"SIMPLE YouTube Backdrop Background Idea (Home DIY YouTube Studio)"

So in this video, I'm gonna show you guys exactly how you can get free, super easy DIY in your home YouTube backdrop background on YouTube studio in your room, living room, your office, wherever it is, even outside, and super easy, simple tips that you can easily use, no money, no budget, instantly increase your video production with just changing your simple background with everything that you have. You don't need to buy anything. Stay tuned for this video. When it comes to having a YouTube studio background, it's not so much about getting the fancy equipment, or you need like some fancy lighting, or you need to spend $10,000, $1,000 plus on, getting decent light. Yes, you do need lighting.
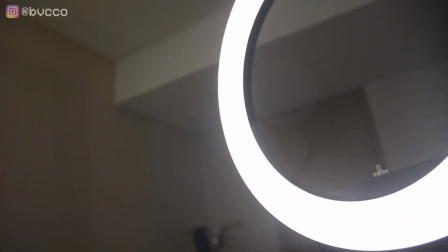[0:52]
So what I'm using right now is, you have a Diva ring light that I have right here.
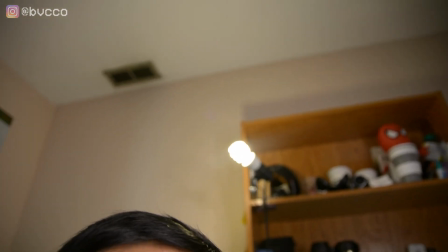[0:59]
I'm using a ring light, a hair light right there, but just as you can see, just a simple clamp. And I also have a back kind of lamp right there. And a link of all of those are in the description that you can check out. But the most important thing when it comes to having a YouTube setup or backdrop idea is not so much the background. Forget about that first, contrary to popular belief. First things first is that it's all about composition. Just like photos, videos applies for the same thing. So let's take, for example, me right now.
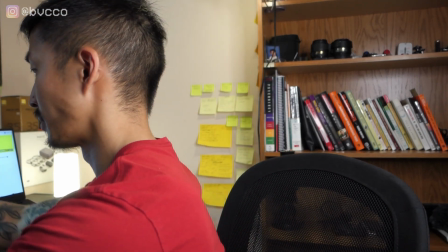[1:40]
Put myself right over here. So right now, as you can see,
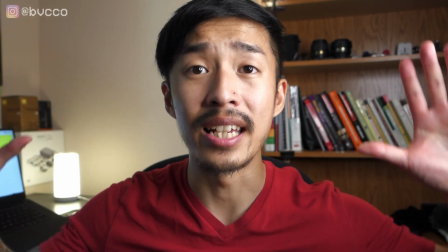[1:46]
I am center frame in this video right now, and I am dead center.
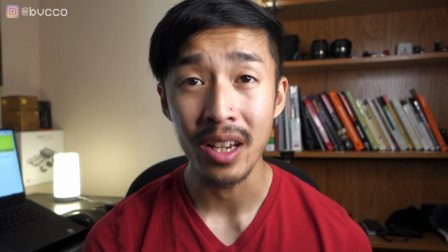[1:53]
And if you're filming mostly YouTube videos and you want to make it very personal and very like confessional like,
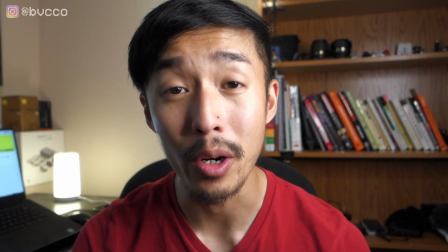[2:01]
and you're talking and you're trying to draw emotions for your YouTube studio,
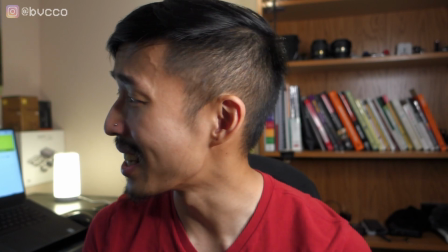[2:04]
most of the time being dead in the center is essentially the best way to shoot a YouTube video.
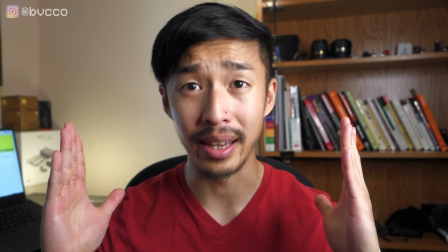[2:12]
So what I'm looking for right now is, I'm looking that I am dead center.
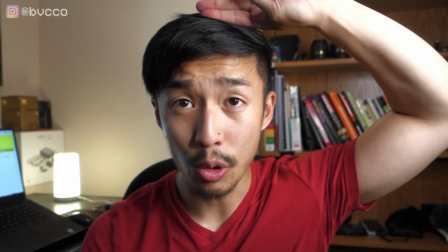[2:18]
I'm making sure I have 2 to 3 fingers of headspace.
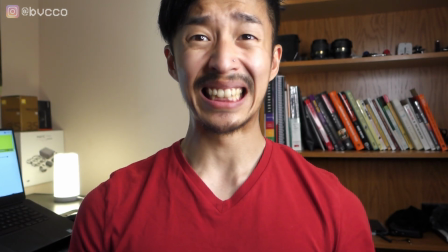[2:23]
So if I'm like that, it's a little, claustrophobic. I'm right there.
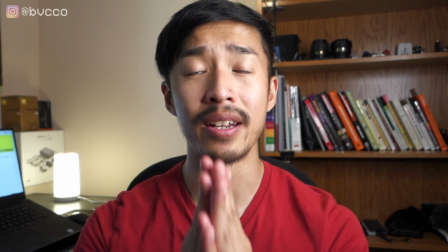[2:29]
It looks fine to me. And after you are dead in the middle, you want to make sure you have your meat and bread.
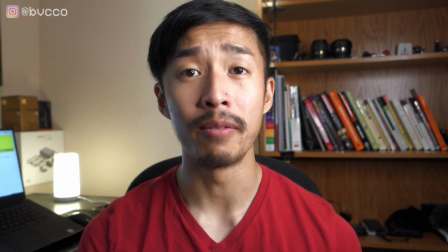[2:35]
What does that mean? I'm the meat, right? I'm in the middle. But you also want to make sure what's to the left of you, what's to the right of you, all right? So the easiest, simplest way to just shoot any YouTube video, have a background idea, is shoot against a blank wall.
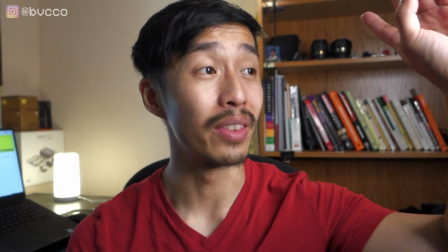[2:51]
And I'm going to show you that in the next part, but for this,
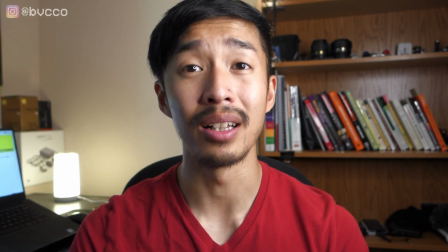[2:54]
I wanted to make sure that I was dead middle, and I do have something a little interesting, like a bookshelf,
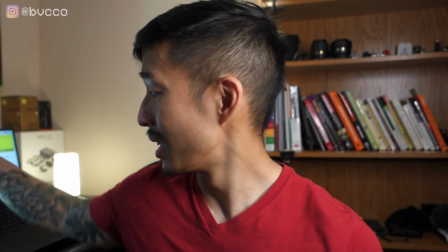[3:00]
all my books, my lenses here, and to the right of me, I could frame my laptop so that I can push it
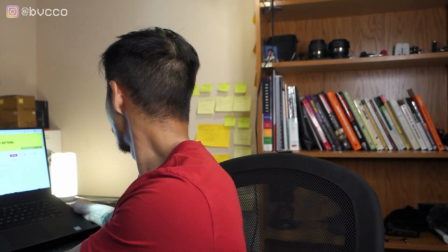[3:10]
here, maybe, right?
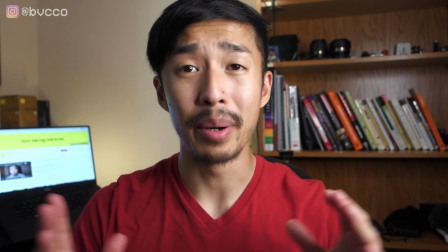[3:15]
So that acts as a little something to look at, but I am still the main focal point for the video.
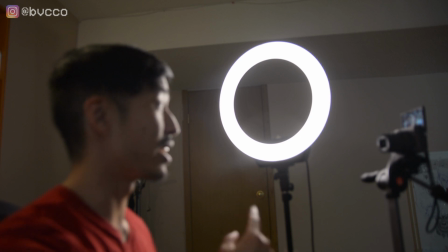[3:24]
And for the setup, all it is, you got your ring light here shining down at my face, right here on the side.
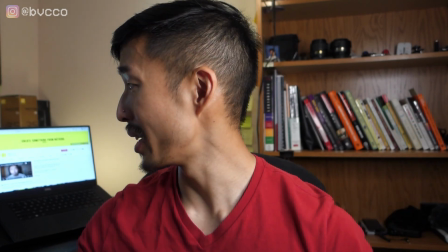[3:31]
So you can't see it on camera, but you can see it in this guy right here.
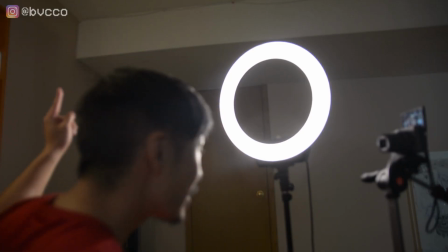[3:36]
I have a light right here. You can't see it unless I point up.
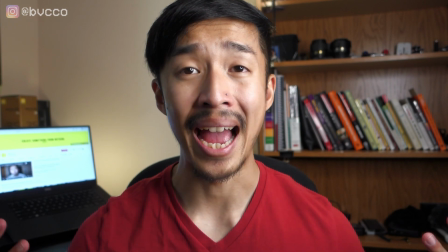[3:40]
And that is a decent YouTube backdrop because I'm more worried about me being in frame.
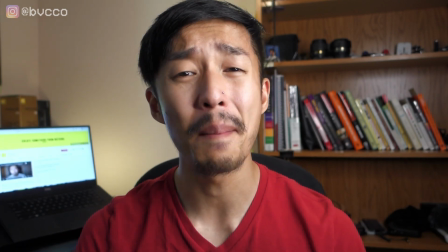[3:49]
You can have the most cinematic backdrop videos but if your composition is whack, you can spend $1 million.
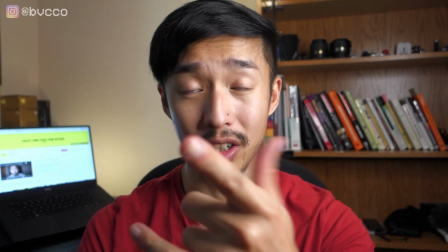[3:58]
You gotta make sure you have composition. That's step or tip number 1.
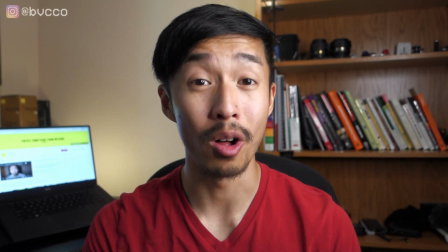[4:01]
But now I'm gonna just go over there and just shoot with a blank wall and show you guys exactly how that looks like.